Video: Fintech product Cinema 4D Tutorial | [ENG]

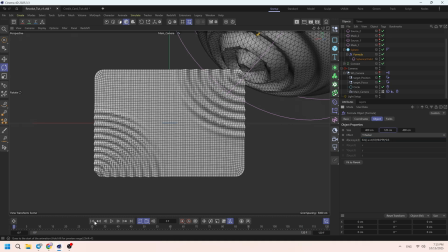[8:46]
You may create a separate fields that will mask the center area or the area from which our waves will originate, because the effect that appears in the center is not really
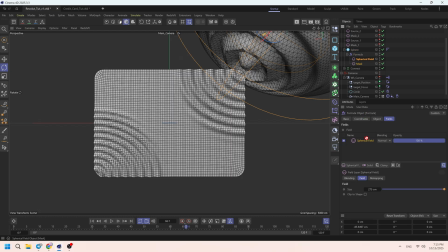[9:01]
enjoyable or interesting or visually pleasing. So the central area can be smoothed out a bit or simply erased from the effect.
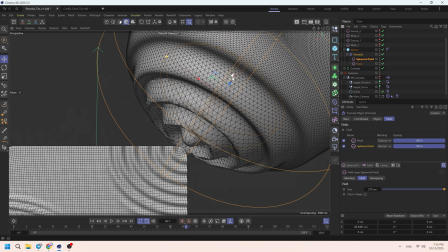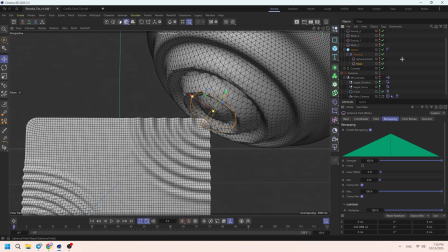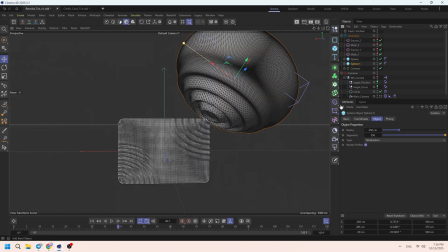[9:33]
Finally, we can copy our object and move it to the bottom left corner.
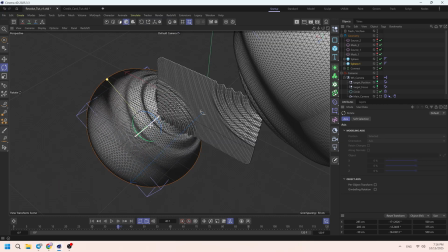[9:39]
Thus, we have added all the objects to our scene. This is the main geometry.
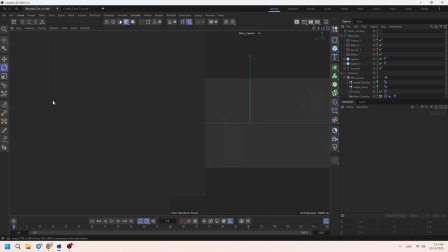[9:51]
Today's lesson would be definitely incomplete if we didn't talk about the shading of this scene.
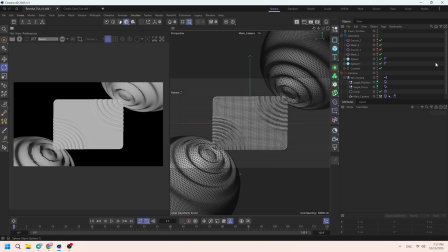[9:57]
We will go it briefly. I won't dive too much on every detail. We will just review the main key effects that have been used for creating the materials and lighting in this scene.
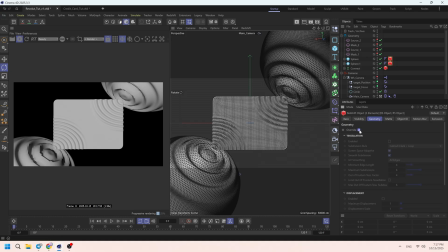[10:12]
First of all, I applied smoothing at the render level to all the effects using Redshift Object Tag. I prefer this method of smoothing over subdivision surface at the geometry level so
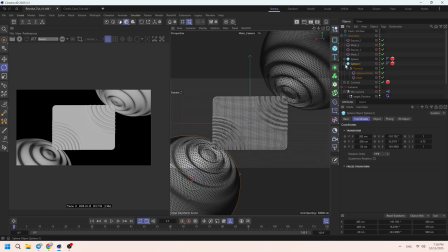[10:27]
as not to slow down the viewport and the scene calculation itself.
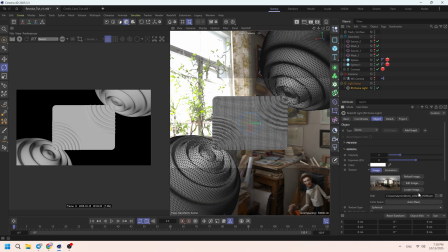[10:41]
The lighting in this composition was quite simple.
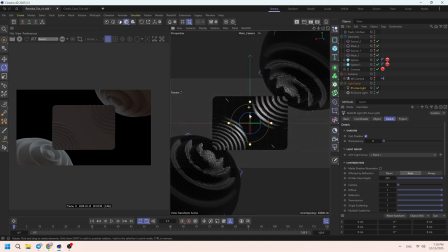[10:46]
It consists of one main light source as HDRI map,
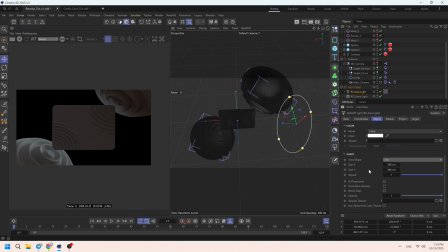[10:55]
and one area light as a key light. I applied the HDRI map on the all objects,
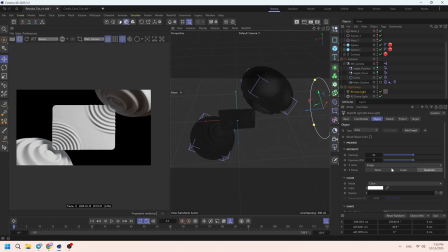[11:04]
but subsequently excluded the central
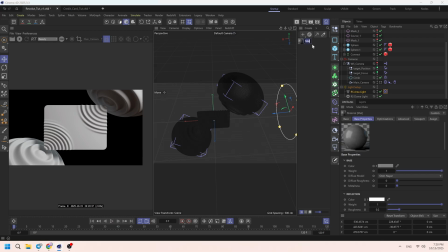[11:07]
credit card from it and used another HDRI to illuminate it directly.
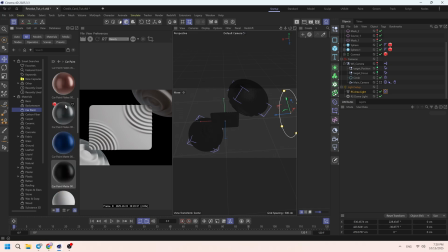[11:13]
I did it because I didn't want to get the reflections in the credit card from the HDRI.
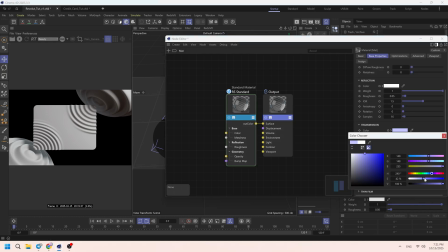[11:21]
The main material applied to the credit card is car paint with flakes or with sparkles, I don't know.
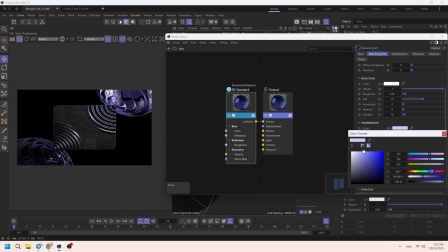[11:30]
This material is very pleasing to the eye, very simple and highly customizable.
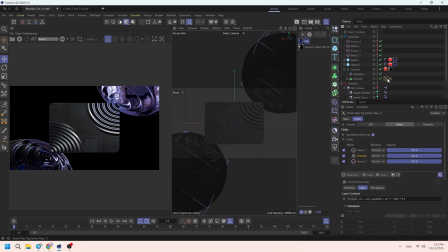[11:35]
For the spheres, I applied a simple material with zero roughness or really minimal roughness and full transparency or transmission.
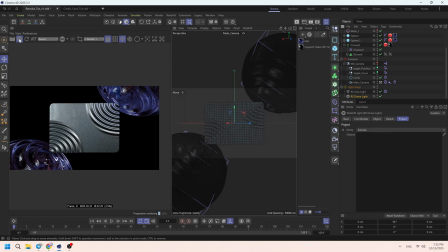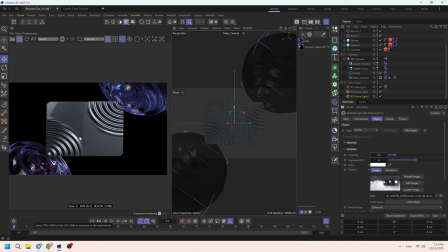For the background, I prefer to create a separate plane and apply the material that contains nothing but a gradient.
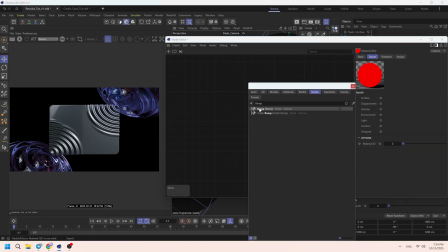[12:12]
This technique is very convenient because it avoids unnecessary shadows and reflections
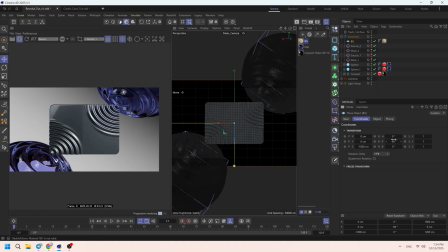[12:19]
and allows you to adjust the ramp very flexible in the shader itself.
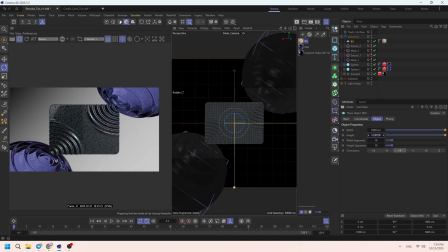For better contrast in the scene, I decided to exclude the background from the drops on the foreground,
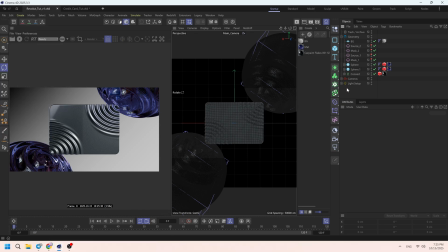[12:44]
so it wouldn't be displayed in the spheres. For this effect, I used the Redshift Object Tag.